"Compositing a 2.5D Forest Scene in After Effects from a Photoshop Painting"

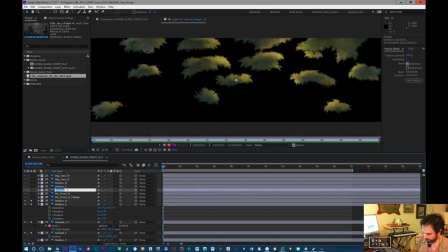(9:08)
So BG, this is, just copy and paste this new name and put it to front of our NT.
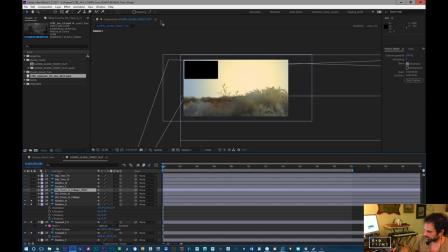(9:18)
There we go. Sorry, kind of jumping all over the place. This is how it goes. All right. So I think I'm going to have to really work this set quite a bit to make this feel right.
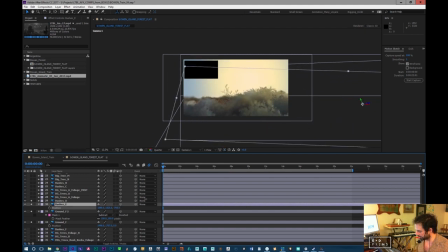(9:35)
Because I do want it to feel like a very deep and living space. But I feel like my pieces are going to be, I'm just going to have to break up my pieces. They're just too close to the camera for me to be able to get the depth I want out of them.
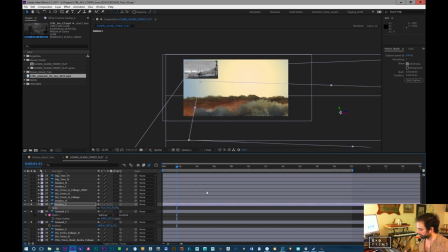(9:52)
So I'm going to have to scale them down a bit and try to work around them to get the amount that I want to get in the frame.
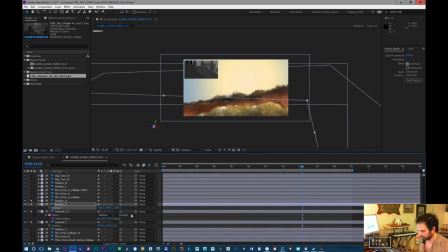(10:07)
That's also why I usually try not to do too much lighting embedded in the painting, which I've done in this one, which forests are tricky because the trees cast light like it's a backlit forest. So it's going to be casting the long shadows of trees along the whole surface.
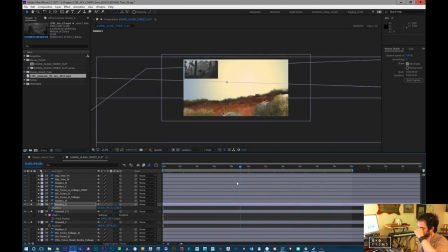(10:27)
Now the thing you can't do in After Effects, you don't have curved surfaces. So when you actually cast shadows onto background pieces or onto like plants and trees, they tend just to look really straight and flat and they need to have form to them. So you can't use the shadows that are actually coming out of the lighting engine.
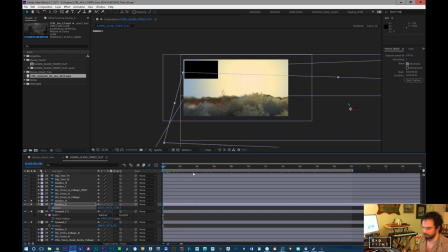(10:47)
So I guess I should scale this up. You guys can't really see what's going on.
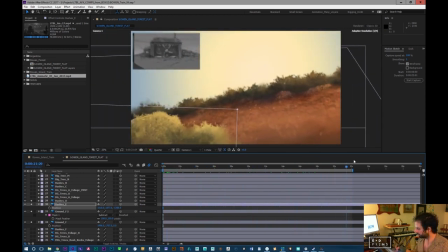(10:53)
All right, so that's our first. We have 2 layers going now. Well, just a couple.
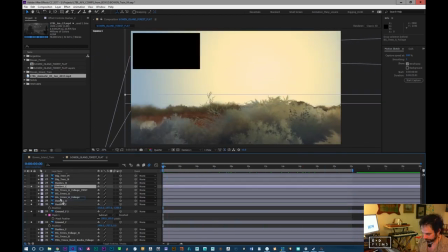(10:58)
We've got more bushes here. I'm going to start with all the bushes and then I'll start putting trees in.
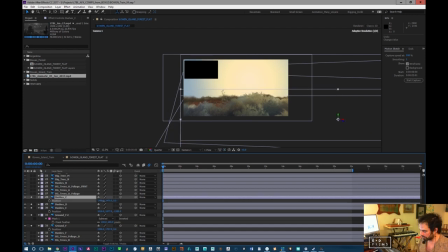(11:06)
Now, I didn't separate all the trees out. I usually separate my trees a lot. Okay, so these are some of my dark foreground bushes. We'll scale this down. But you'll see I did the trees almost as just layers full of trees. I might have to manually mask them out.
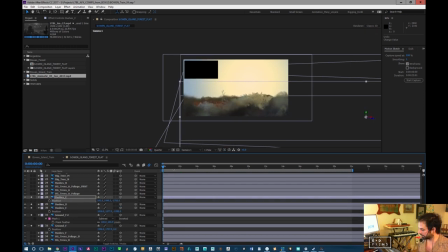(11:22)
I just didn't want to go through the process of individually naming and masking every single one of them. It can take a long time. Now, when you rotate layers like this, you have to be careful with your fog.
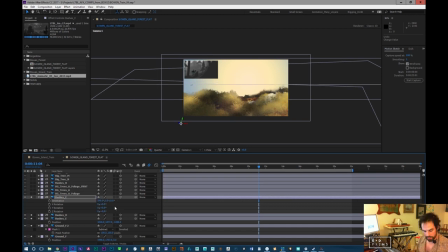(11:39)
Like if you're going to use a fog, which I usually use a lot of fog and stuff like that, it will intersect with the layers. So you got to be careful with that.
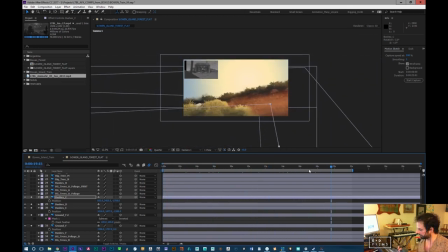(11:51)
And in truth, I've probably made too many layers. It's always good to have lots to work with, but also you do end up throwing a lot away. And there's shadows on these actually. These shadows are supposed to correspond with trees. So I will have to line this up with some of the trees.
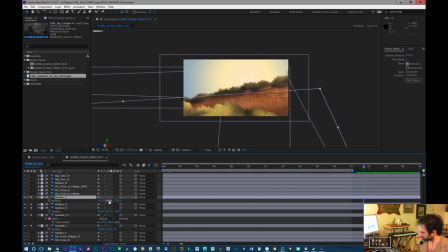(12:12)
Because otherwise it looks a little weird.
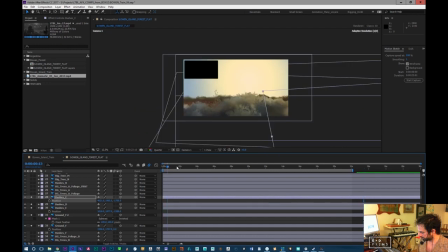I might want to bring those down a little bit.
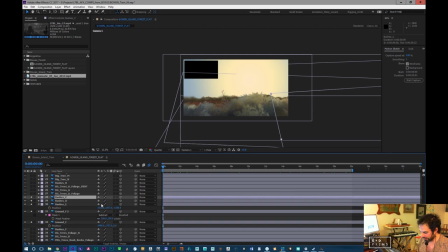(12:30)
The nice thing about this is if I have embedded shadows already in there, one thing I can do with them is just make sure I put trees where those shadows are, which is never a bad thing.
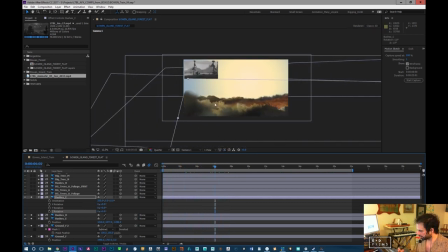(12:41)
So I might crop that little blurred edge off. We're losing a lot of stuff down here. I just don't want this middle to be so obscured. Let's try to move this over a bit.
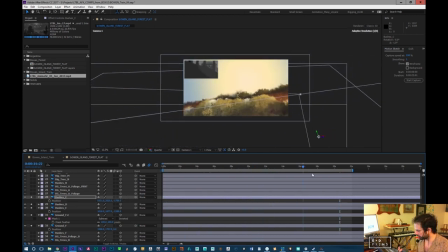(13:03)
I really love doing backgrounds. It's one of my favorite things, but it's definitely it's a really back and forth process.